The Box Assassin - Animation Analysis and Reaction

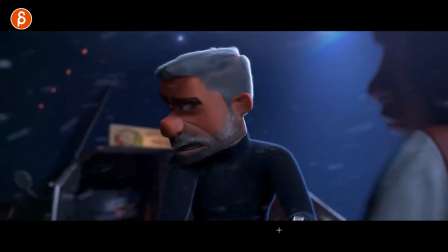[12:23]
Everything has just enough arcs and complexity just to make this really nicely polished.
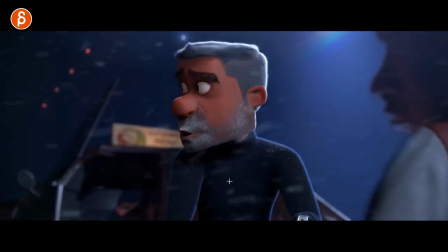[12:28]
You got your asymmetry in the face, your offsets and nice hand poses in the fingers.
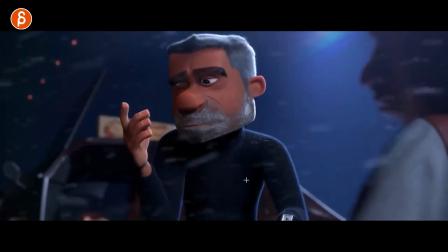[12:33]
So nothing is simple. Everything has a really nice look and style and feel to it.
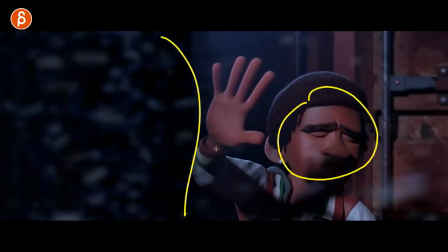[12:37]
The transitions are nice and how the character reacts to the dangers, the environment, the surroundings, as I said before, just everything feels very believable.
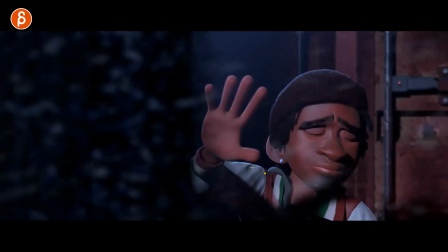[12:45]
And even moments like this, when you realize that actually it's not that bad, when you can see how he tenses up, a little bit of shaking, and then as he relaxes, you see the squashing here.
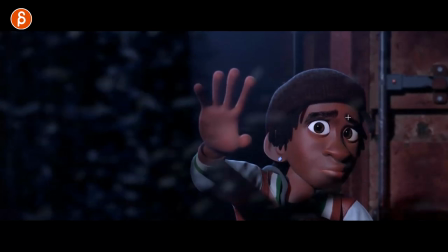[12:52]
And as he relaxes, the body goes up a bit, the face relaxes, just little things here and there.
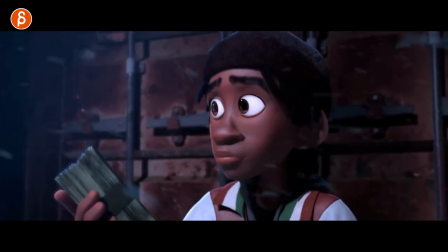[12:58]
It's just really, really well done. And I would say that's it. Congratulations, Jeremy. Really, really awesome work.
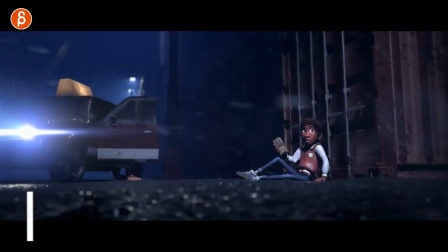[13:02]
And if you're still watching until the very end, as always, thank you for your patience.
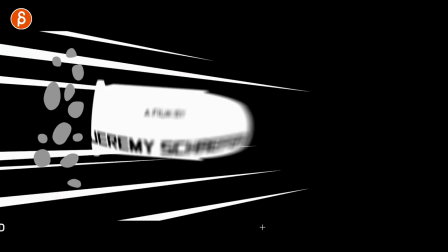[13:05]
Feel free to subscribe if you want to and check out the rest of the channel for animation lectures and rig reviews and product reviews and all kinds of things.
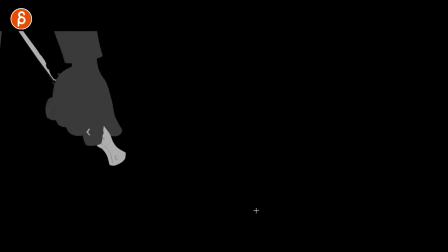[13:12]
Feel free to browse around. Maybe there's something that you like. And that's it for me. Thank you for watching.